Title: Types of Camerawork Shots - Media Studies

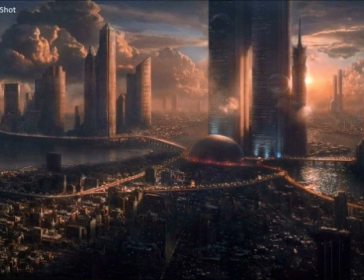(0:05)
This shot is an aerial shot. An aerial shot is a shot taken from high above often by a helicopter to show the surroundings.
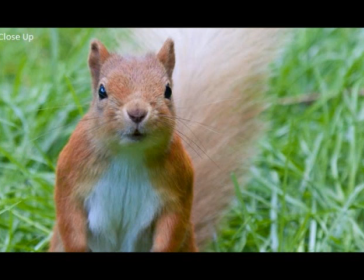This shot is a close up. This is a shot taken close to the target so there is more focus.
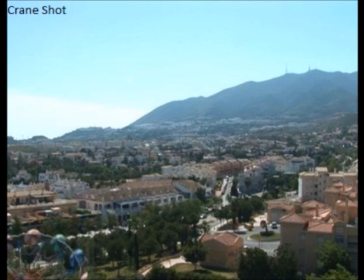This shot is a crane shot. A crane shot is a shot taken from a crane which adds height to the shot and can give the viewer more to look at.
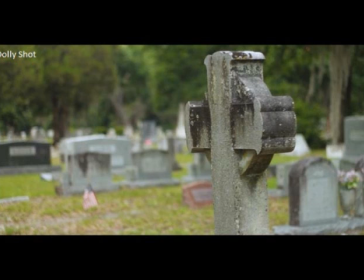(0:49)
This shot is a dolly shot. A dolly shot is a shot taken by a dolly on tracks. It can vary in height but improve stability.
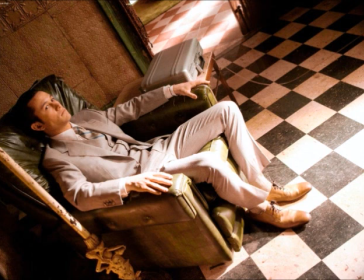(1:03)
This shot is a dutch angle shot or an oblique shot. This is a shot taken from a tilted angle to show that something is unstable.
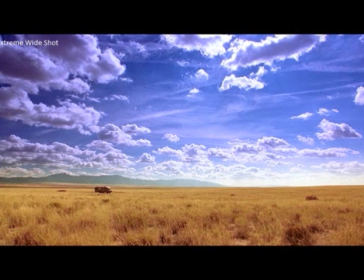This shot is an extreme wide shot. An extreme wide shot is a shot taken from quite far away to show the surroundings.
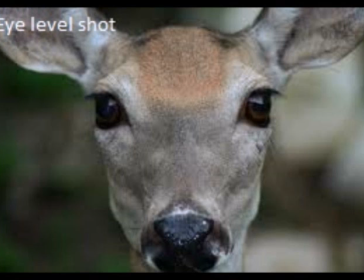(1:35)
This shot is an eye level shot. This is a shot where the target's eyes are facing the camera directly.
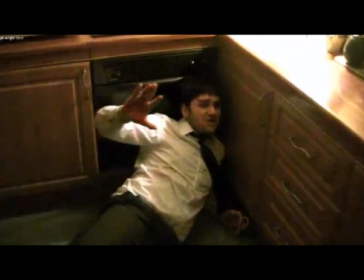This is a high angle shot. This is a shot taken from high above, making the target look smaller and more vulnerable.
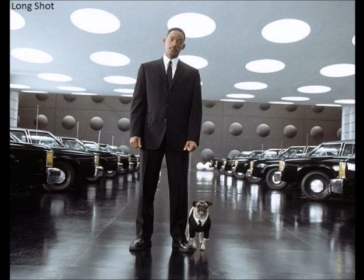This is an example of a long shot. This is a shot showing the full person or object, placing it in relation to the surroundings.
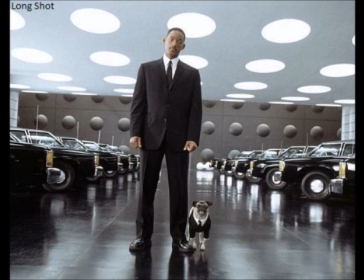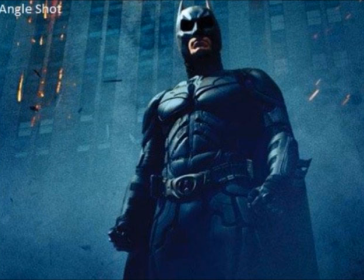(2:23)
This is a low angle shot. This is a shot taken from a low angle which can make something or someone look more powerful and bigger.
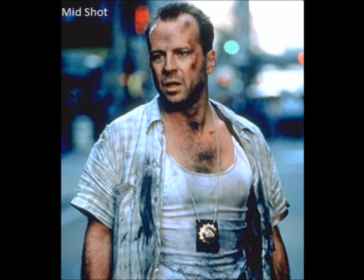(2:38)
This is an example of a mid shot. Most of the target is shown from the middle up.
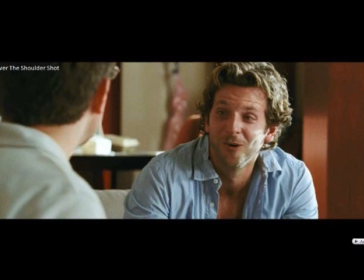(2:53)
This is an example of an over-the-shoulder shot. This is a shot over the shoulder of a character to show what they are looking at.
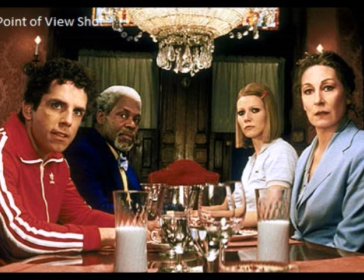(3:10)
This is an example of a point-of-view shot. A point of view shot allows the audience to see what the subject is seeing through their own eyes.
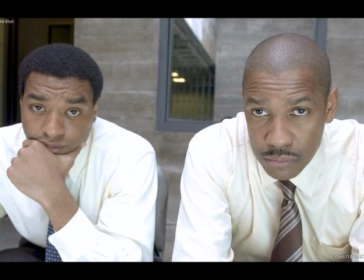(3:24)
This is an example of a two shot. A two shot is a shot with two people in. The people do not necessarily have to be close to each other to be called a two shot.
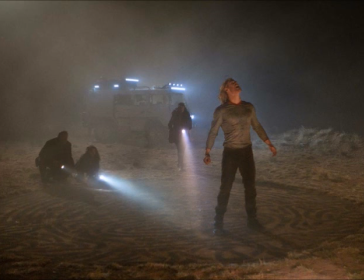(3:41)
This is an example of a wide shot. In a wide shot, the subject takes up the full frame.